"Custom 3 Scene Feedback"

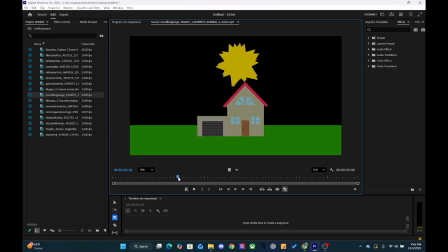1711s
I love the information that you're giving here. I think that the background could have like some detail in it, right? Like give the sky a little bit of detail, or maybe in the background you see a silhouette of the neighborhood, and you see, you know, it doesn't have to be very detailed. It just has to be silhouette of different houses or something like that.
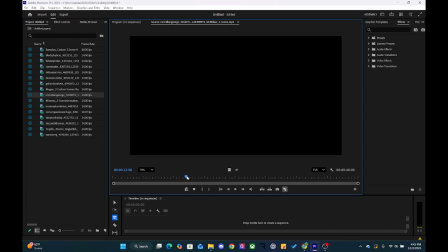1730s
Maybe some trees in the background. And then this is really cool.
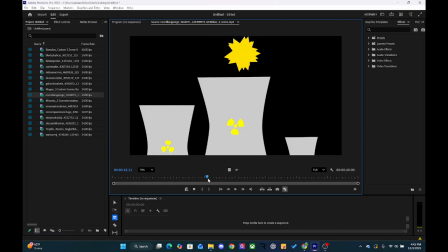1734s
I think what would be more beneficial is if you take like a blue solid layer over this and maybe change the overlay mode. So like change the mode of the actual layer so that it's either
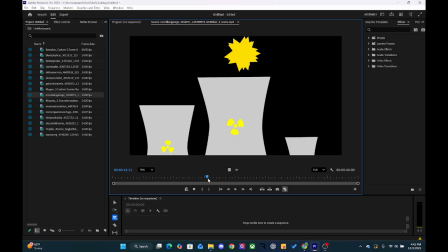1752s
like overlay or screen or something like that to give it like a neat effect, almost like it's nighttime. And then you could fade that screen.
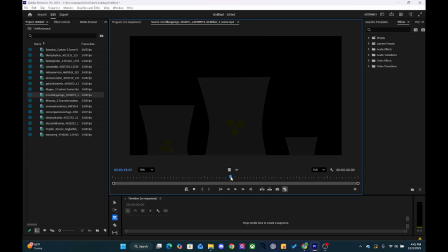1760s
You could animate the opacity of that layer to change it into night instead of changing it down to black,
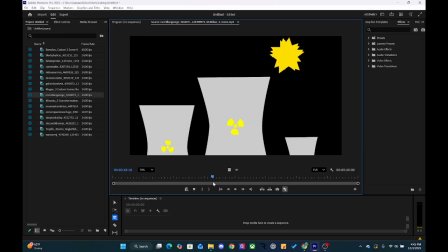1767s
because it like loses all that detail that you have there.
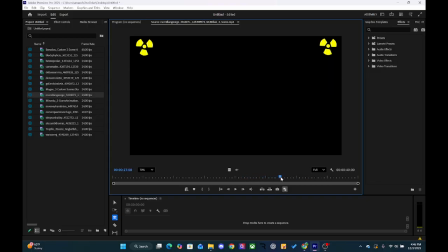1770s
And then finally, this part right here is it's just black and with these for a little while. So maybe you can bring in these icons a little bit quicker and have them animate somehow,
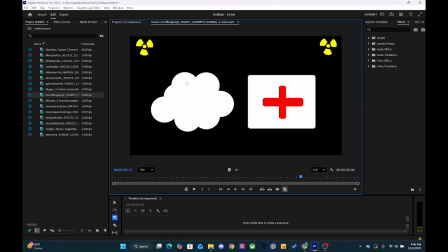1785s
because right now it's just like showing up. It's like off on one frame and on the other frame. And you don't want to do that. You really want to try and avoid that as much as you can, unless it really benefits from that technique, like that on-off looking style.
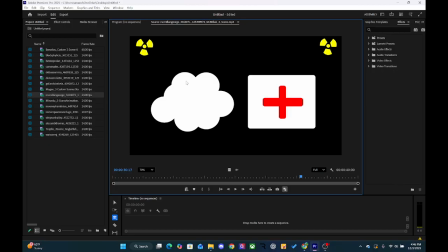1803s
I think that you could add a little bit more onto the scene to make it a little bit more interesting,
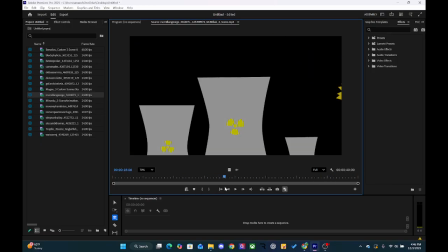1810s
and just an overall like background in all of these scenes.
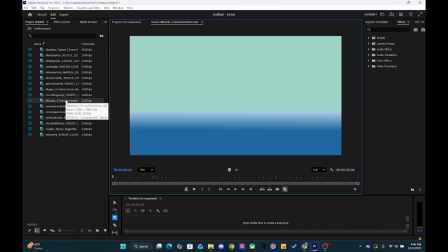1814s
I think that looked really cool. But really good start on that, Tanner. All right. Joseph's?
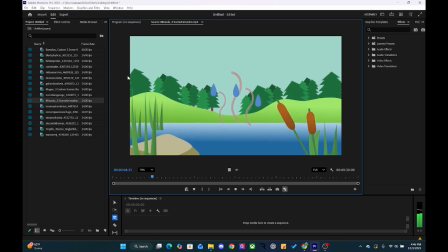1821s Water vapor rises into the atmosphere.
Let me see, Joe.
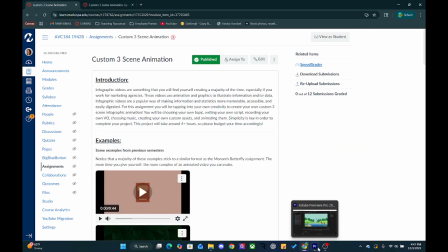1831s
Student. Let's go ahead and play it. Joe.
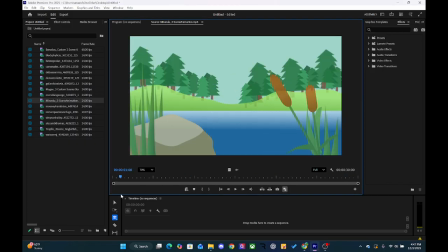1837s
Yeah. I don't know why I said Joseph.
Water vapor rises into the atmosphere
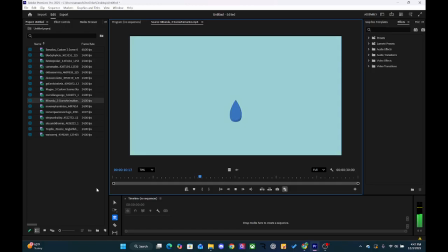1849s and then gathers into fluffy white clouds.
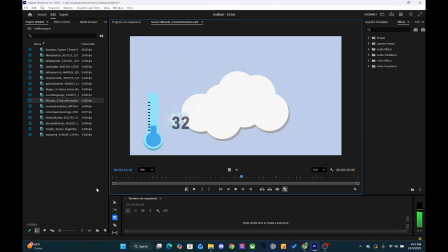1852s When colder air moves through, the molecules begin bonding tightly and crystallize into tiny snowflakes.
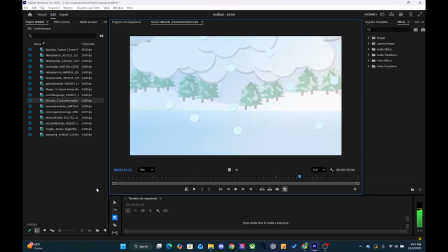1860s Once the flakes get heavy enough, they fall from the sky and create the snow we see on the ground.
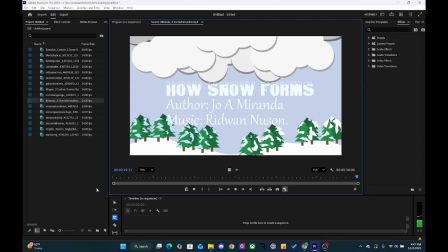1869s
I love it. This is really cool.
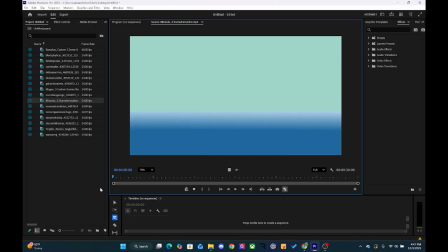1871s
I love, like, it's such a simple thing, but I think it's really, like, as far as like the information, but I think it's awesome.
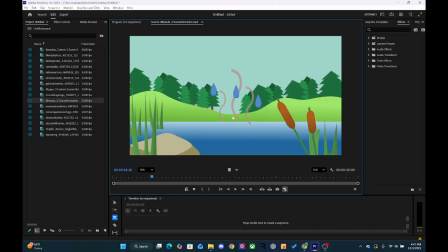1879s
I really feel like, Joe, you could benefit from the trim paths here instead of necessarily the water droplets. Like maybe they could be water molecules, right? Or something else, because the only thing that looks a little funny here is the fact that these are shaped like droplets,
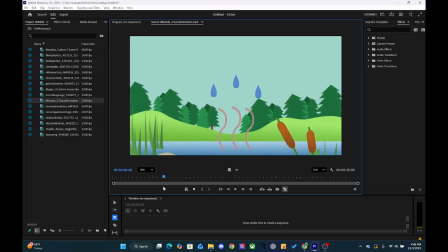1898s
but they're moving upwards, which kind of is a little bit odd because of the shape,
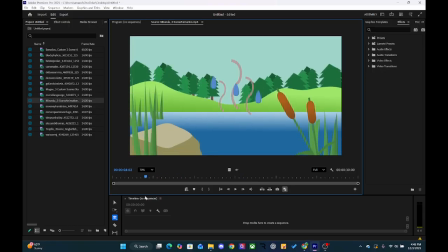1905s
and because we know that with gravity it would fall down.
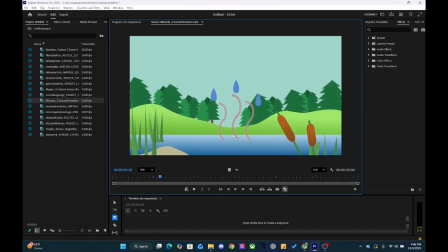1909s
So I think maybe what you could do for the water vapor is you could do more of these little lines and they're going up, and you could use the trim paths to alternate on those, like have multiple of them, and then just change the timing so that it looks really cool.
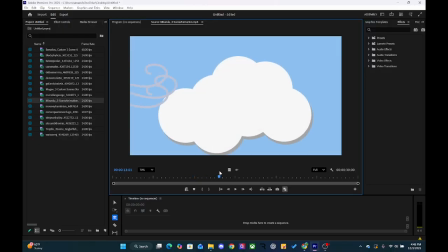1925s
And then this part right here, you could maybe the water vapors come up and create that water droplet.
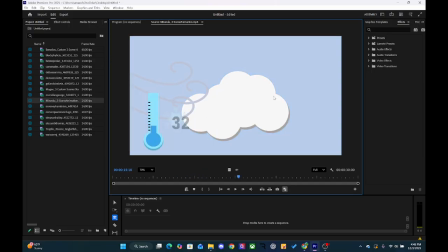1931s
But this is really cool too. You could easily use the trim paths to kind of create like this wind. Maybe it goes across the actual, maybe it goes, oh, why did it do that?
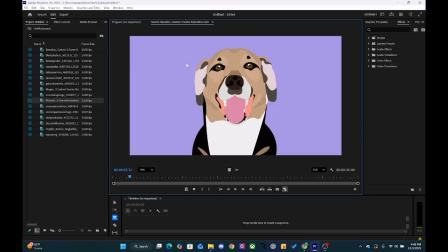1945s
Maybe it goes across the scene. Why does it keep doing that when I keep trying to, maybe I closed it out.
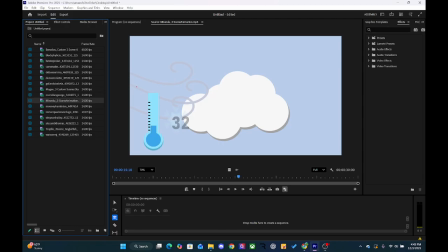1955s
I hit the wrong button, that's why. Like maybe it's going like this, right?